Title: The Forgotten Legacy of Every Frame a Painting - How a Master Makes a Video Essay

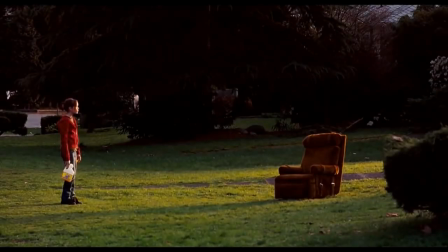8:15 So lo-fi ends up being the safest option. We can see every frame of painting using lo-fi in impressive chairs.
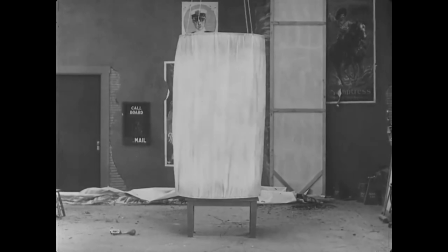8:22 But watching all of their work, you'll realize that they use much more than just that. So if we want to use more interesting music, where do we start?
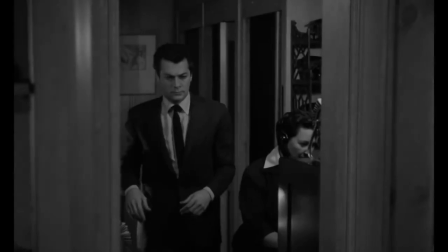8:31 Well, how about with association? If you've got a video about some black and white films, maybe pop in some jazz.
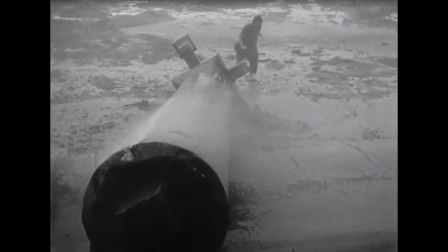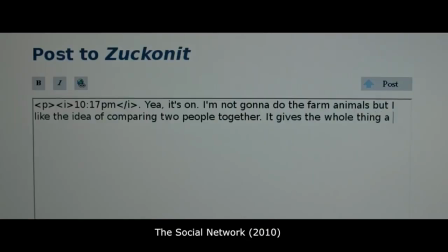8:43 It's exciting, upbeat, and calls back to an older period. But if we're talking about modern film and the internet, jazz ain't gonna cut it.
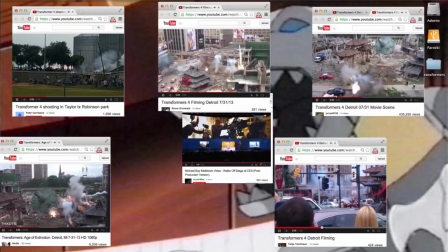8:51 We're gonna need something a little more digital.
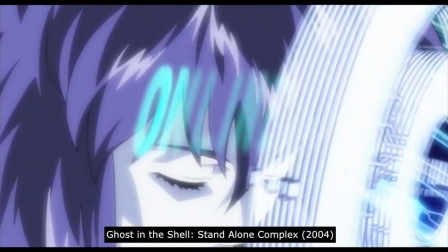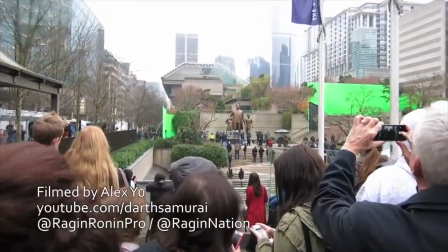8:59 If we're talking about our hometown of Vancouver, maybe utilize some local talent. Or if the film's soundtrack is fire, maybe just use that.
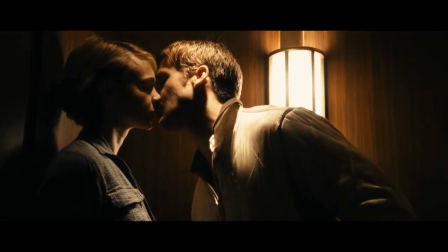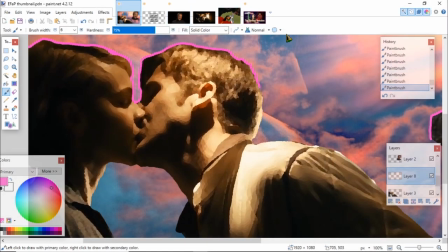9:15 You're not obligated to do any of these, but they can be a good starting point. And these might not be as safe as lo-fi, but they're a lot more interesting.
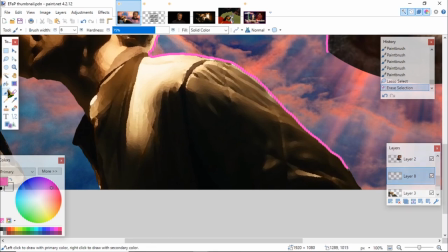9:23 But when using music, something to think about is not just what track to use, but also how many.
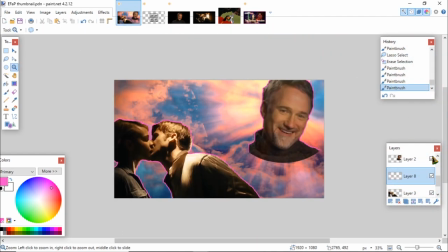9:29 The most obvious choice is just one. But even when every frame does this, like in their Who Wins the Scene video,
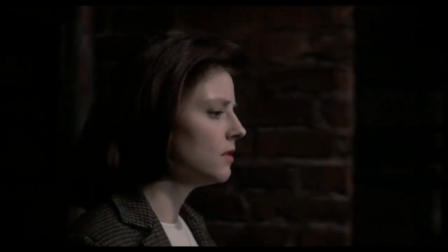9:35 notice how they pace the video around the track, so that when the characters finally come together, the music hits its triumphant climax.
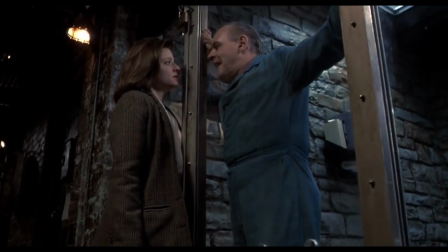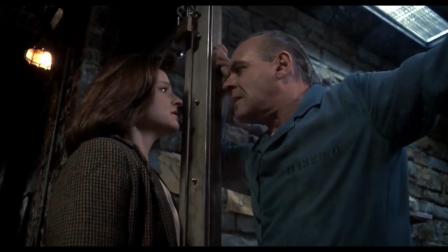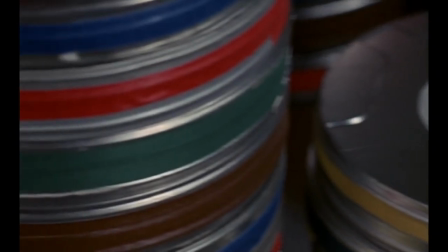9:53 But often, every frame won't just use one track, they'll use many. This might seem unintuitive, but it's actually really useful.
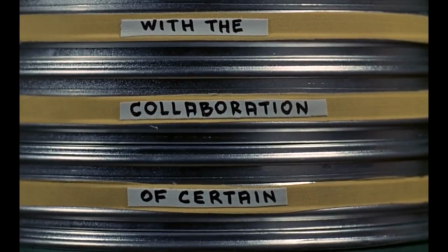10:01 Some tracks work nice right off the bat.
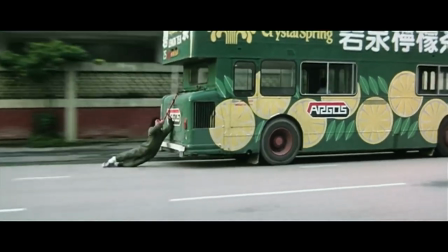10:06 Others can be fun credit songs.
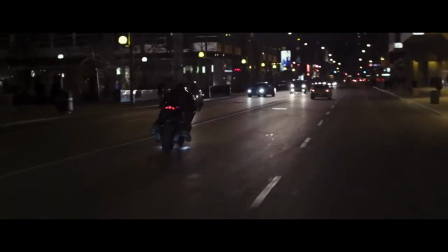10:12 Or when a particularly fun section of the music comes up, they're not afraid to pause the narration and just let us enjoy.
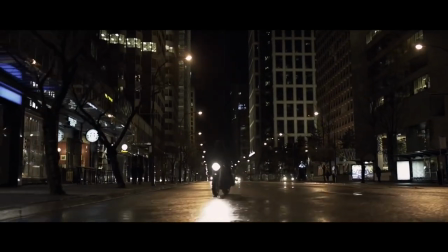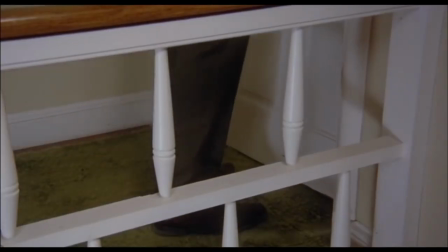10:24 But what's important to remember is sometimes the tracks themselves matter less than how we transition between them.
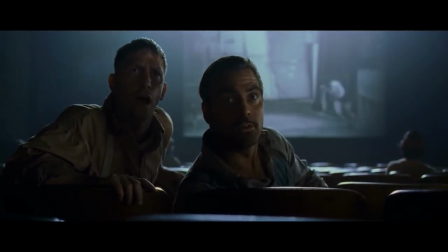10:31 One of Everyframe's favorite music quirks is actually stopping the music and then playing a new track to move into the next section.
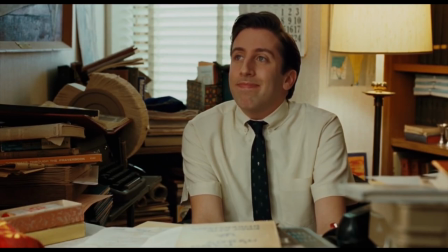10:37 You'll notice them doing this a lot moving from the intro to the first point. Sometimes the new music is hard to notice.
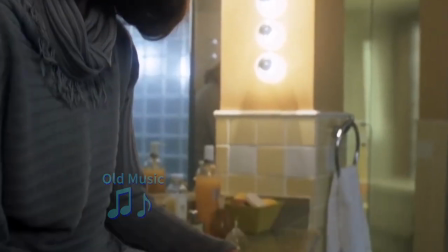10:43 I put them all in two separate videos linked below. First off, a shot from Raiders of the Lost Ark.
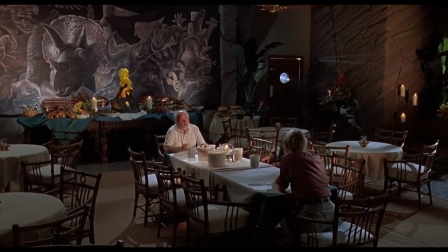10:50 Other times, it's practically smacking you in the face.
How does an editor think and feel?
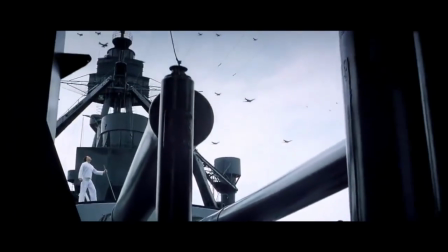10:59 But all of them help you feel the video's structure. And instead of being flat, they take you on a journey.
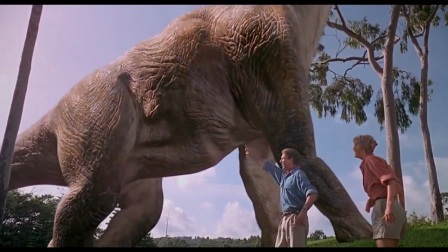11:04 Because these video essays aren't just essays. They're stories.
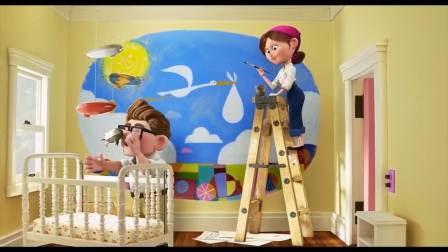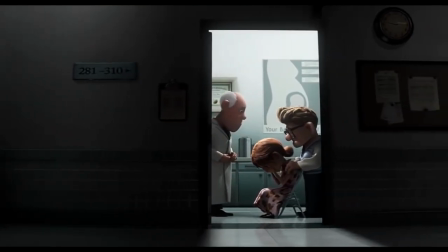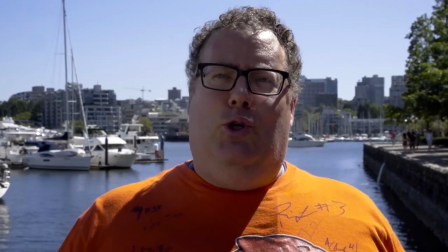11:21 And unfortunately, the story of Every Frame a Painting has come and gone. So while video essays have gone through a massive boom, there's always room for a few more.
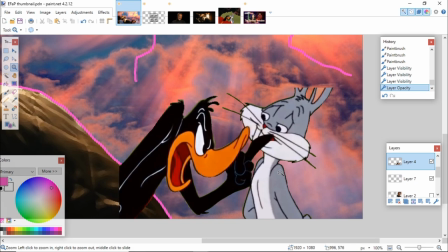11:30 But it can be hard when such a large subsection of the community is so obsessed with gatekeeping.
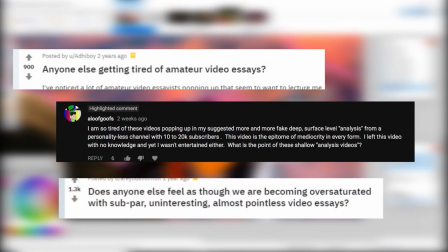11:36 There's this idea that if you're not an absolute expert, you shouldn't be able to talk about it.
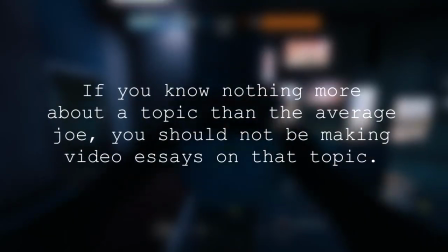11:40 If you know nothing more about a topic than the average Joe, you should not be making video essays on that topic.
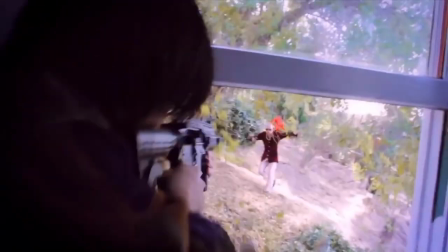11:49 And I think that's bullshit. Yeah, being educated in a field is really helpful, and it's always important to keep your own level in perspective.
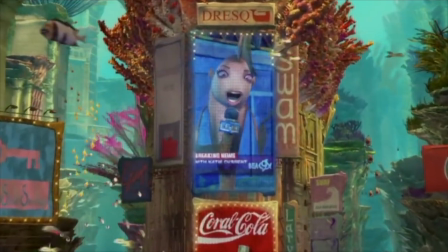11:58 But what are video essays about if not learning? Being unqualified might not be so bad.
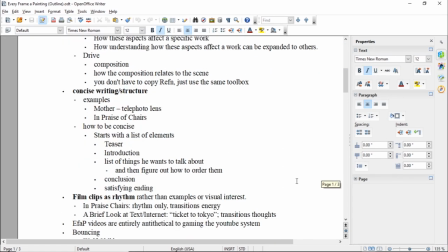12:04 Because now there's a reason to jump in and start learning. But when you're done, make sure to make a video and let everyone in on your findings.
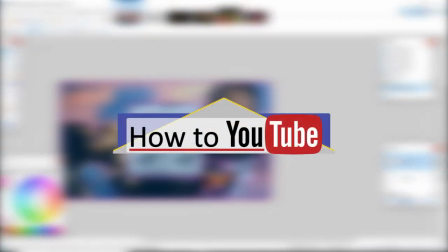12:14 Hi, my name is Pretentious, and this is How To YouTube, and, um, peace.